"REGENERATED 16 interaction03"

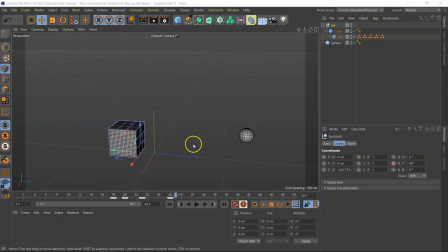0:00 So let's clean up the drop in this chapter. Shift F3. Hello. Shift F3. Thank you.
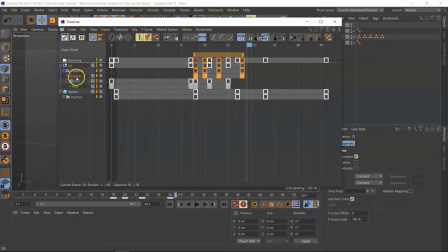0:13 Let's go to the fall. We have a rotation here. And let's go to the D curve. Sorry, the F curve, the animation curve. Let's push H. And this is what happens.
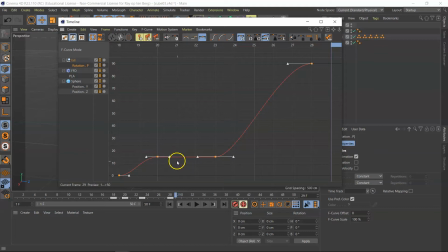0:28 Now, these tangent handles are flat. That means there's absolutely no movement here. Now here the cube is actually teetering on its pivot point, so there should be some movement. I always make this mistake.
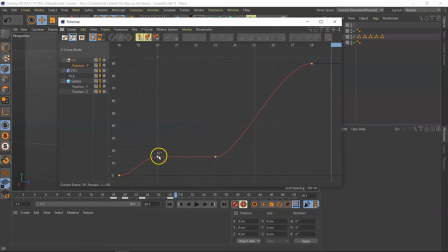0:48 All my keyframes are selected, so I should first click here so that they're deselected. Let's make this nice and smooth. Now we have this spline here. It speeds up a little bit too much,
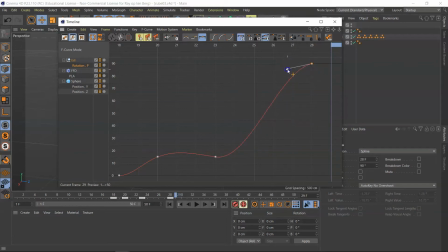1:07 and here it should actually hit the floor, so it should be straight in a corner. So it actually picks up speed here, and here it suddenly stops because it hits the floor.
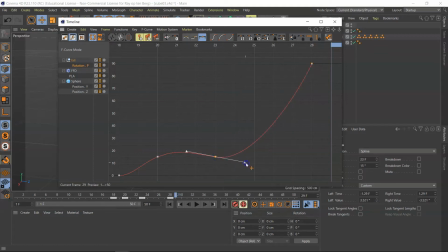1:21 See how this animation curve is not representing an up or down movement. This represents the rotation. This is rather nice, and here you see that he
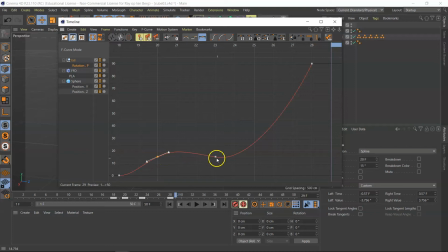1:38 first moves over a little bit back, and then it seems to correct itself, and then it falls over.
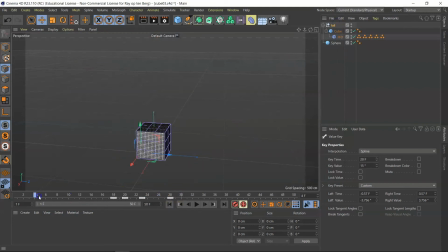1:46 Now let's see. Go back to the first.
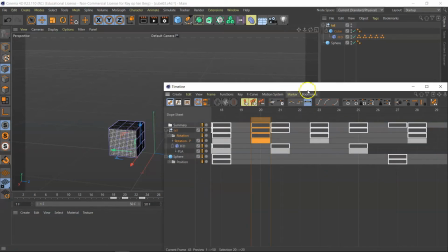1:57 It's kind of abrupt. So what am I going to do? I'm going to actually stretch the animation.
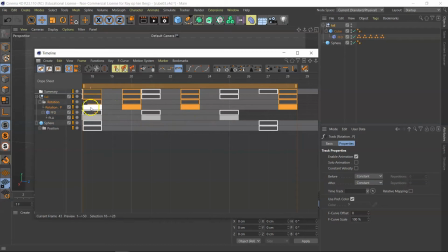2:06 Here you see this is 18. Here's where it hits, and actually I should just zoom out a little bit.
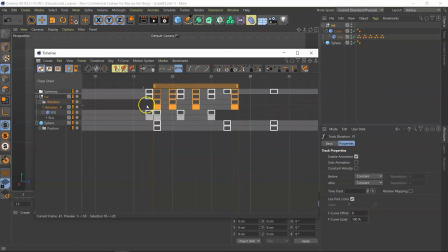2:21 And I only have to focus on the orange keyframes because I know that's the animation of the P rotation. Now let's move this out. Whoops, I got them all selected right. Let's move this out and move this along and move that along.
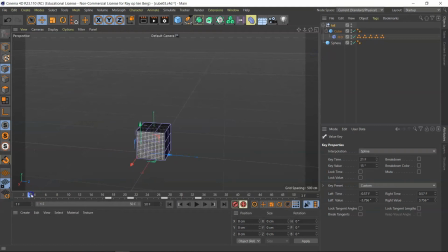2:41 Maybe that's better. Let's see. You just have to try it out. Boom. It falls back too far. And that is at 27.
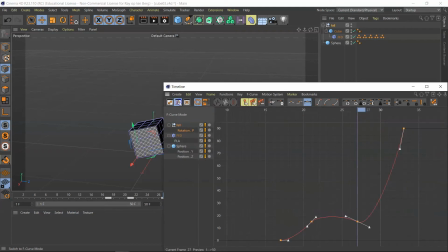2:56 So I'll just move back to 27, go to the F curve. 27, that's right here.
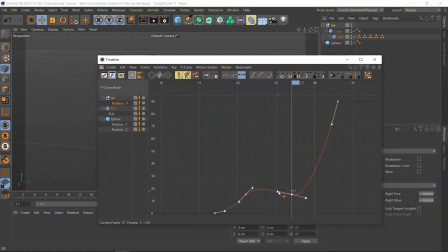3:02 It should, damn it, doing it again. So it should just, maybe it should move up here and just slow out a little bit.
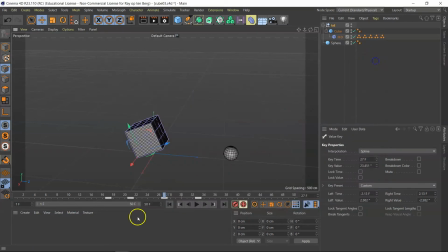3:17 See what that does.
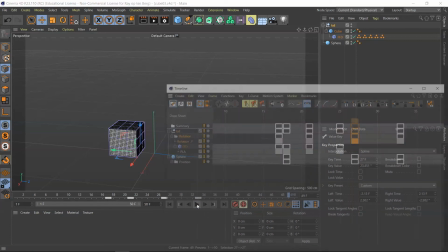3:28 Yeah, that actually works. Maybe a little bit more.
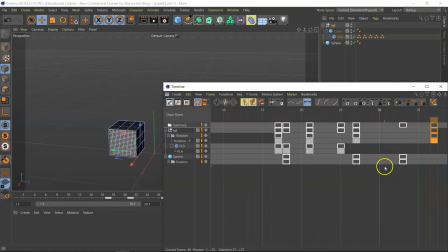3:33 This one just a little bit further out, so it takes longer. Let's see how the perfs looks.
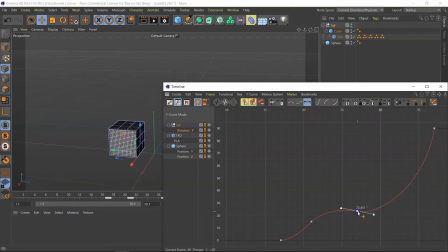3:44 Yeah, something like this. It should move back. So something like this.
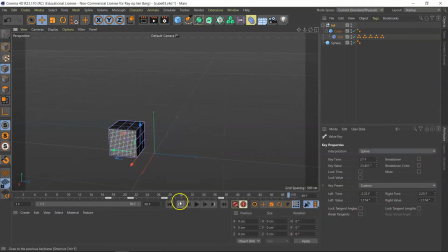3:52 Right. All right.